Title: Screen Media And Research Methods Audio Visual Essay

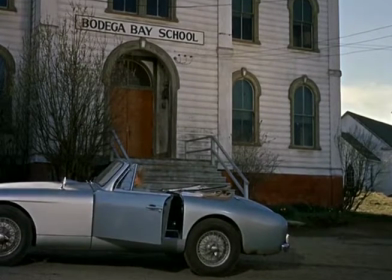248s
The first is the denotation of the school and its connotation of being a cage.
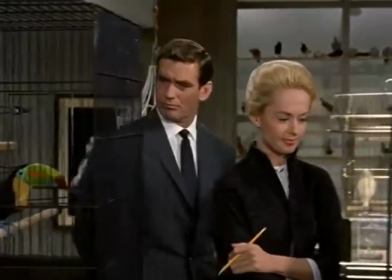253s
This supports the man versus nature concept because the school can be viewed as a cage,
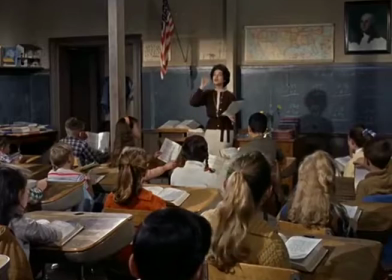259s
but instead of housing birds, it cages people, specifically the children.
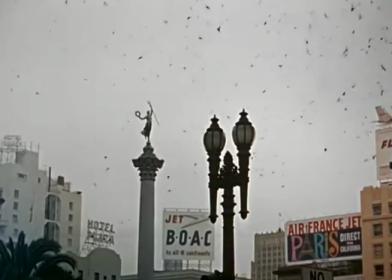264s
The next way denotation and connotation merge into this myth is a role reversal of people and the birds,
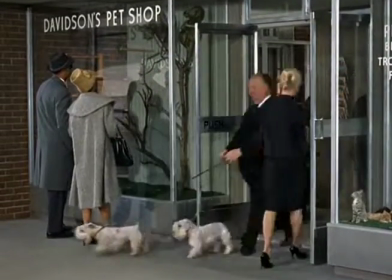271s
and is presented as the children singing. The denotation here is the singing itself,
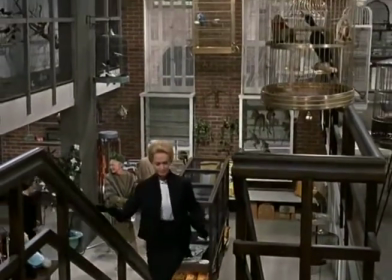277s
with the connotation being implied that the children are singing from their cage, just like the birds in the opening scene.
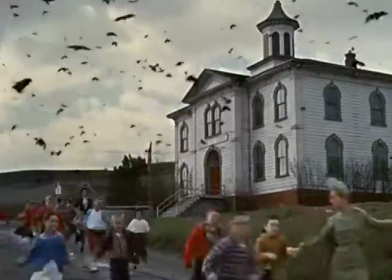284s
The final way that connotation and denotation combine is that the birds do not attack the children until they leave the school.
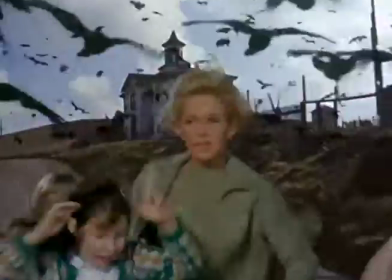292s
This is denoted by the birds attacking, and a shift in audio from calm to hurried footsteps and finally screeching and screaming.
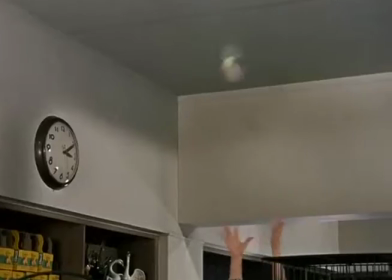302s
This is a reversal of the opening scene where the birds escape their cage. It is implied the birds are attacking the children.
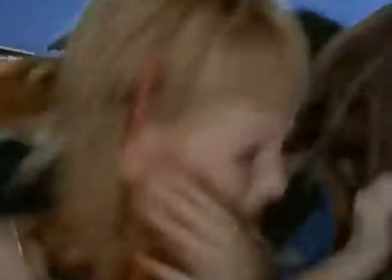308s
Here is nature fighting back, and thus shows the dominant ideology of man versus nature.
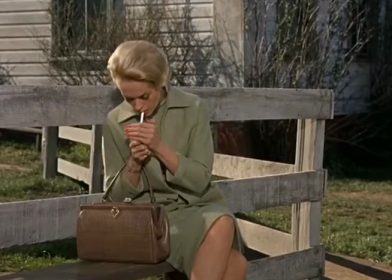314s
By closely examining this scene, it is clear that Hitchcock was presenting it almost as a mirror image of the opening scene.
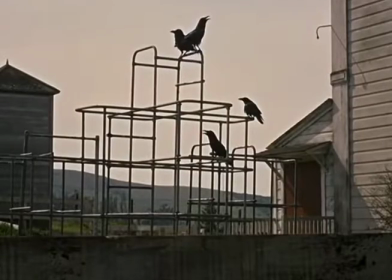323s
By using semiotics as a means of analysis,
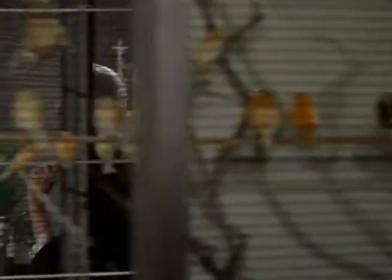326s
we can see how Hitchcock played with the idea of how these signs were presented and flipped them in their roles.
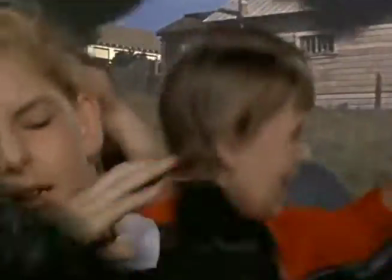333s
We also see the ways in which they were denotated and their connotative meanings were
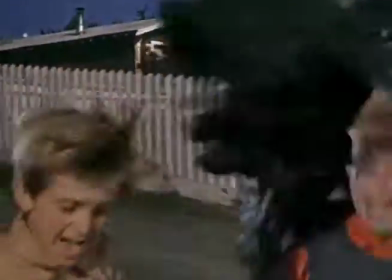338s
combined in order to present the ideology of man versus nature.
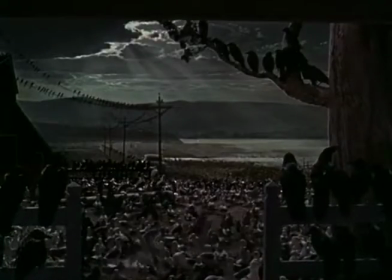343s
As such, we are able to see Hitchcock's genius at work, and just one of the ways semiotics, denotation, connotation, and myth can be applied to the birds in order to keep us better understanding the film as a creative piece of art.